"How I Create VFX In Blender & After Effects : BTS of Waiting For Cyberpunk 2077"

After shooting all my footage and getting all the hris i needed i locked down an edit of the video i then worked on every vfx shot
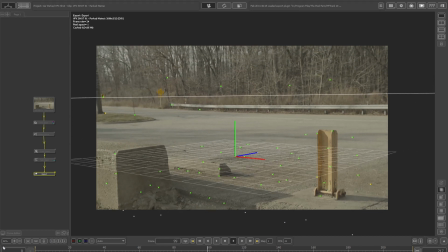[3:47]
one by one for the first shot of the car park that camera tracked the shot using pf tracked and then took that data into blender from there
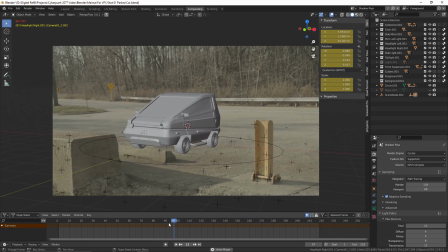[3:53]
i placed the 3d model of the my my car i made into position and added in the ground plane from there i added in the sunlight and made
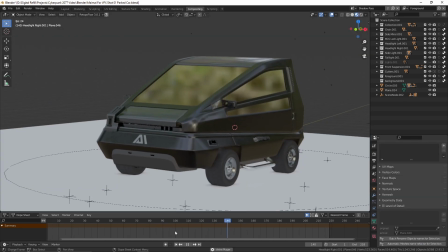[4:00]
sure to match the shadow direction i key framed the lights turning on which was basically a plane with an emissive material i then made sure
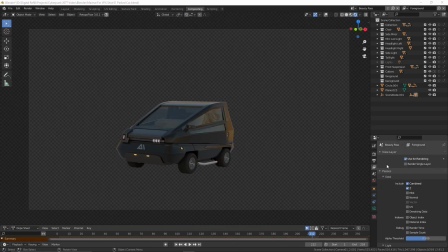[4:06]
to render out two passes one being the beauty pass of the car and the other being just the shadow pass of the car.
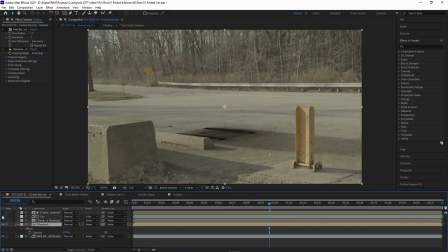[4:12]
In After Effects I combed together the beauty and shadow pass to get the final shot. Doing it this way enabled me to refine the look of the shadows so they match the shadows in the footage.
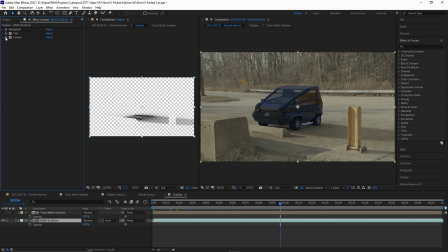[4:19]
I did this by tweaking the color and the darkness of the shadow. I was able to also adjust the beauty pass of the car so I could blend it with the plate by doing some color adjustment.
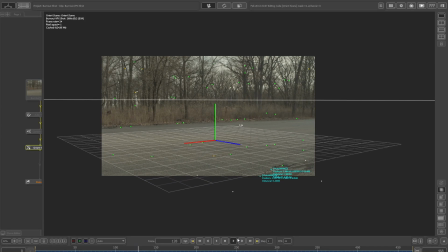[4:27]
The shot of the car doing donuts was done by first tracking the footage.
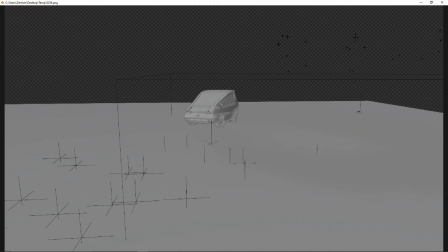[4:30]
After that I was able to go into Blender and animate the car baking in the animation then creating a smoke simulation for the tires.
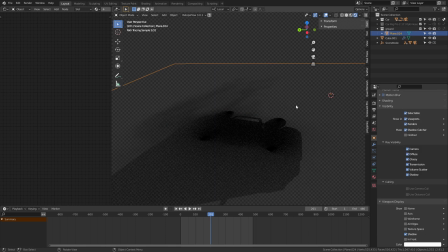[4:36]
I rendered out a beauty pass of the car and also the smoke and then another pass for the shadows I threw all that into After Effects and adjusted each pass as needed and then finished off the shot but wait what's
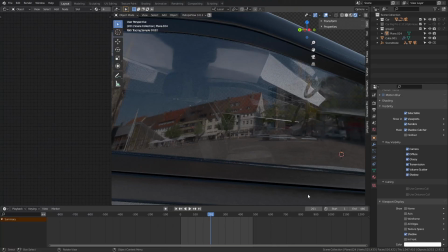[4:48]
that oh no there's no one driving the car well time to recreate
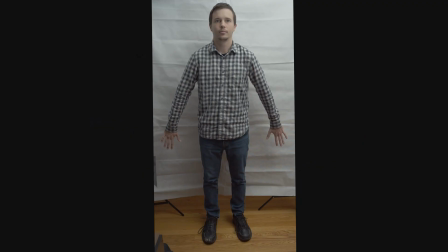[4:53]
myself in 3d I shot footage of myself in a neutral pose and then I took a frame grab of that footage and brought it into
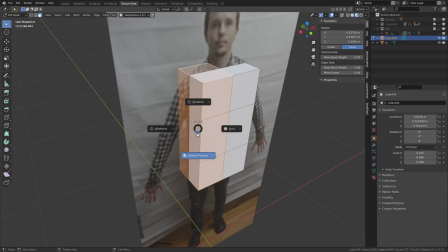[4:59]
blender I used that as a reference as I 3d modeled myself I then used the image of myself to project onto the geometry.
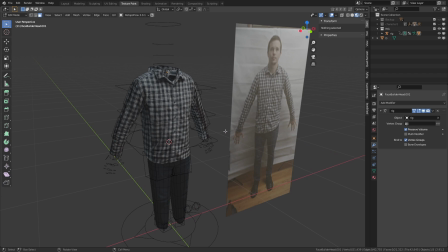[5:05]
I left out the feet since we never see that part in the video. The hands I modeled separately and then brought into the same project file with the body. The head was actually the most challenging part. I settled on using FaceBuilder from King Tools.
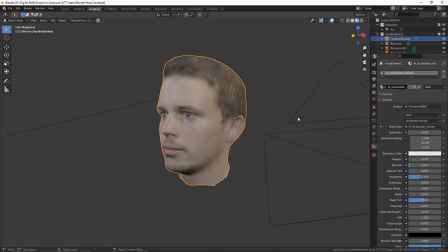[5:18]
This tool allowed me to take multiple photos of my head and then project them onto a head 3D model that was created from the FaceBuilder tool.
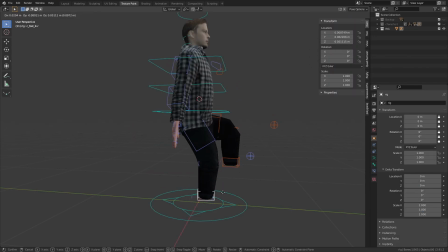[5:25]
Once every piece was done, I rigged everything up so I could then adjust the limbs to be in a seated position holding onto the steering wheel.
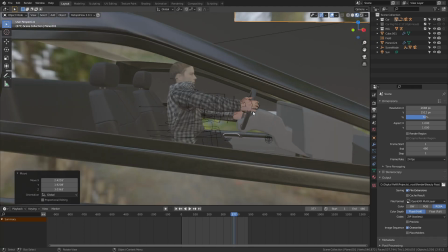[5:32]
Now I to go back to our original shot with the car doing donuts and put myself in the car and re-render everything again and update our composition in After Effects. Now there's actually someone driving in the car. Awesome! For the shot where I reverse and pull up in the car, I shot myself up against a green screen acting out the car reversing and stopping.
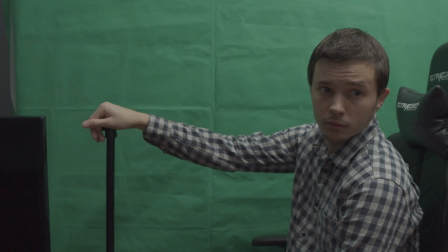[5:50]
I had a light stand so I could have my hand somewhat in the area where the steering wheel would be.
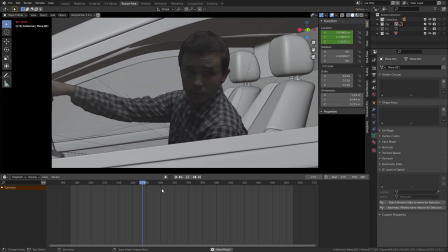[5:55]
I keyed myself out and brought that image sequence into Blender so I could play around with the timing of me reversing and stopping the car.
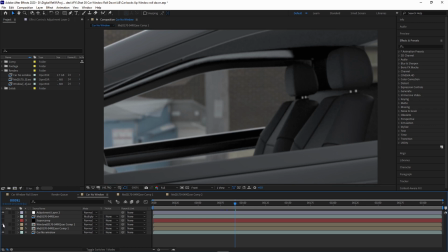[6:01]
After that I rendered out a beauty pass of the car with the background, another render of the window, and the render of me. I comped it all in After Effects and added a slight shadow at the top of me since light would be blocked off from the roof. Most of the other shots follow the same process of being camera tracked, having the car animated, and then rendering out what's needed for compositing everything together. The shots that are slightly different are the car hitting the boxes and parking in the garage.
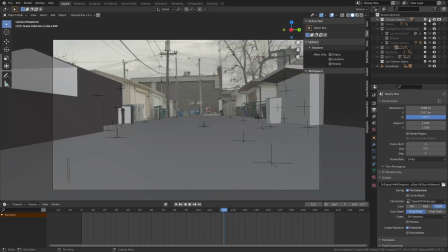[6:25]
For the shot of the car hitting the boxes I first recreated a rough block out of the objects in the footage
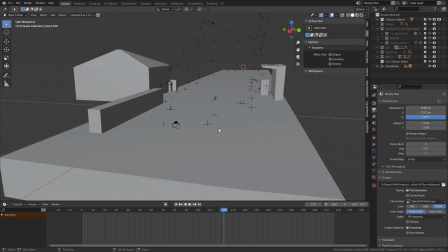[6:30]
so that the objects that will be in the physics simulation will look like they're interacting with the objects in our footage.
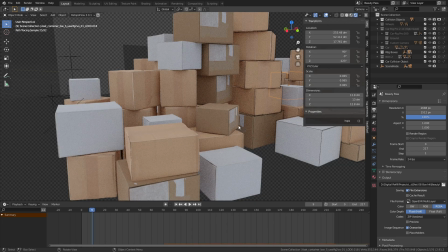[6:35]
I used cardboard boxes from the Megascans library and placed them into a pile. Mixed within that pile were boxes I 3D modeled and textured.
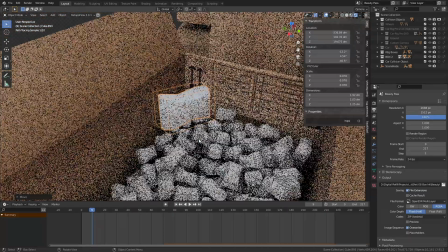[6:42]
I took these boxes and used the physics simulation to fill them up with these foam peanuts I 3D modeled. I then selected all the foam peanuts plus the box and put them in a collection.
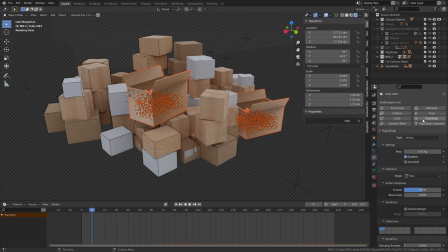[6:50]
I put two of these into the pile, made sure to apply a rigid body to everything getting hit and then let it simulate.
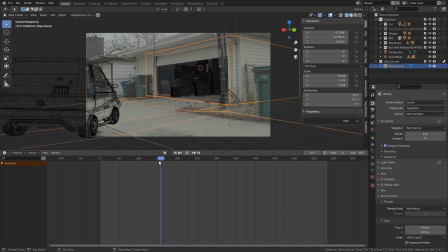[6:59]
For the shot where the car parks into the garage, I once again recreated the scene in 3D space after the shot was camera tracked.
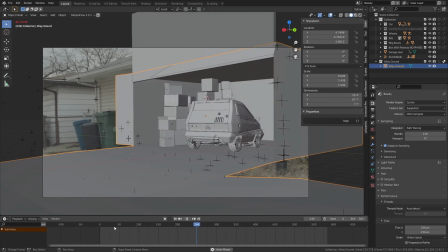[7:05]
From there, it was just a matter of animating the car and the garage door opening, and also animating that one little box that falls onto the car.
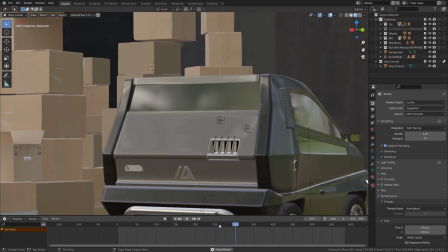[7:12]
I also made sure to keyframe the brake lights and the side lights when the car stops and turns off. From there, I rendered out another beauty and shadow pass to bring into After Effects.
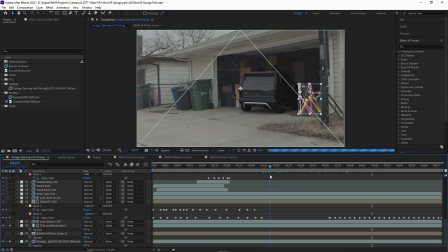[7:20]
Now I had the fun job of rotoscoping out the chair because I completely forgot to move it out of the way when I was shooting the footage. Fun times, fun times. Once that was done the CG elements looked like they were part of the shot.
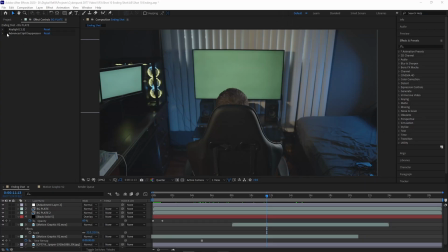[7:32]
The ending shot involved green screen removal and screen replacement. I added in some graphics on the monitor and also made this motion graphics shot that plays when the TV turns on.
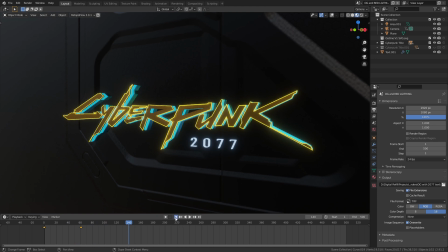[7:41]
Also that cyberpunk logo animation I completely did in Blender. Then I comped all that into the shot using After Effects and I was done.